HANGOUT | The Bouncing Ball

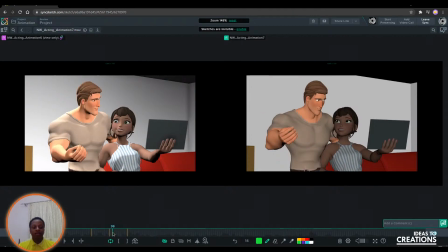(82:47)
Now, there's an in-between here from this pose to this pose. You see his arm kind of does this, and that's just to help show the path his arm is going to take.
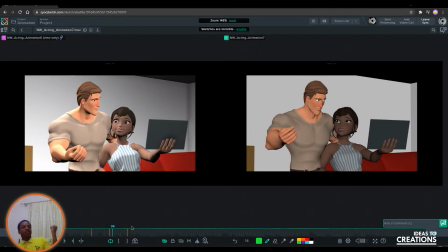(83:02)
Sure, his arm is here now. Oops, which side am I? Sure, his arm is here now, and it's going to end up here. But you kind of want to show his elbow is going to start the action, right? He's going to do this. So to do that, we just add an in-between, which has his elbow already doing the motion, but his arm is still down here.
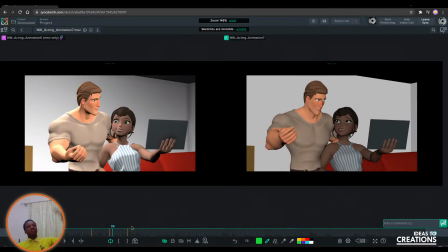(83:22)
And mixing between those two is now what's going to create that movement like that. And that's essentially what this in between here is doing. Like just this one frame. Because otherwise his arm would just go straight there.
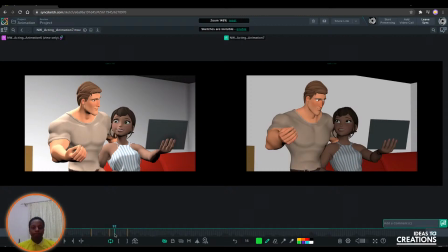(83:39)
But now, thanks to that, we get to see some more detail of what it's doing. You can also add other stuff like overshoots. You see here he goes up, and then now there's another keyframe bringing him back down. So this is an in-between actually. Here's another in-between.
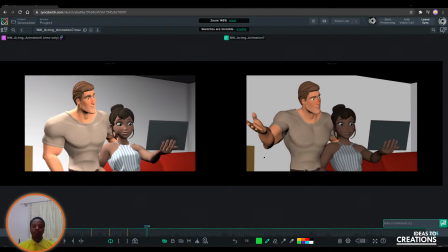(83:57)
Instead of his arm just going straight back down, we get some time to see it coming back down.
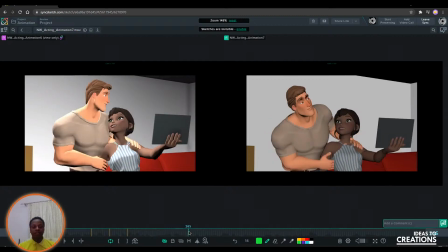(84:04)
And these are just the keyframes, by the way. Like the comp is not doing anything here.
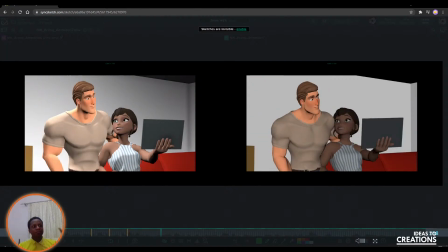(84:11)
So yeah, bouncing ball, all that stuff about timing, spacing,
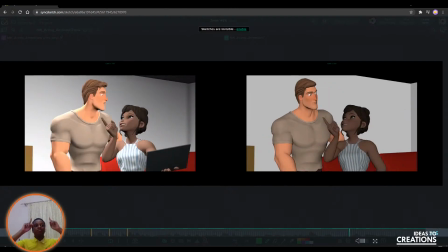(84:19)
momentum, and all these things, they're all building up so that you can now be able to do stuff like this, where you're now filling in gaps,
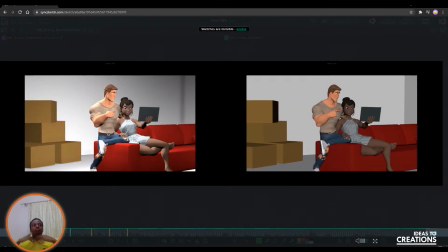(84:26)
you're adding life to your characters, and
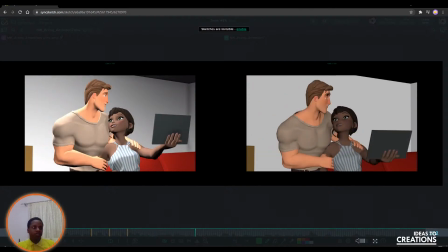(84:30)
not so much fighting with the computer as you are just getting what you want out of it.
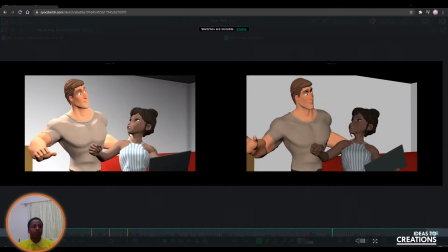(84:36)
So yeah, thanks for checking this out. I think that's pretty much it.
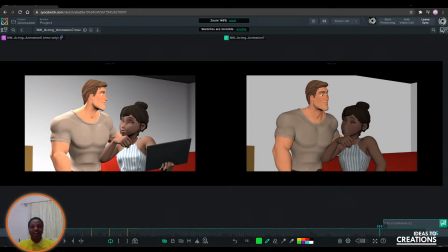(84:41)
When I start talking like that, I know it's a wrap. One last thing before... Oh no, I closed the show.
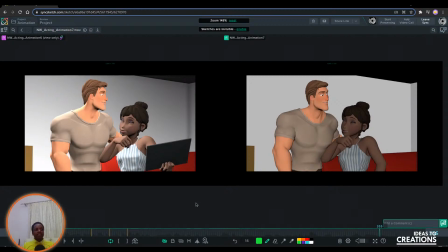(84:54)
Okay, yeah, so you guys go ahead and try and do your own bouncing ball animations. The challenge is now to you. Opening up the Ideas to Creations group. Anyone, if you post your work there, if you post any bouncing ball, I'll definitely jump in and give you feedback and critique on what you're doing, on how far it's come. And how you can improve. But just remember this stuff that I've been showing you, that it's you controlling it. It's you putting those in-betweens and those keyframes that help the computer know. And you're not so much relying on the curve editor and tangents and such things. So yeah. Feel free to post your stuff. It can be Blender, it can be Maya, it can be 2D, it can be stop motion. Grab a coin and your phone and the stop motion app and try and make a bouncing ball with it. Use the same idea, 6 balls up, 4 balls to the side. So with a coin, you just put the coin up, grab your camera, and make the stuff. Take all the keyframes, then take all the in-betweens with your camera. And then now, when you can see it properly, you can now start shoot the whole sequence in one go. Now, let's see what questions you guys have. You guys have been busy in that chat, which is really cool. So let's see, what am I doing? Oops. Looks cartoony. I love C4D too, but Blender has come through a lot for free. Really reluctant to switch. I probably shouldn't read that out loud. Blender for the win! Man, C4D has changed so much. I actually lost track of all the cool new features and things they've added. But I really enjoyed it. It was really cool. $3 for 6 months. Introduction to Blender.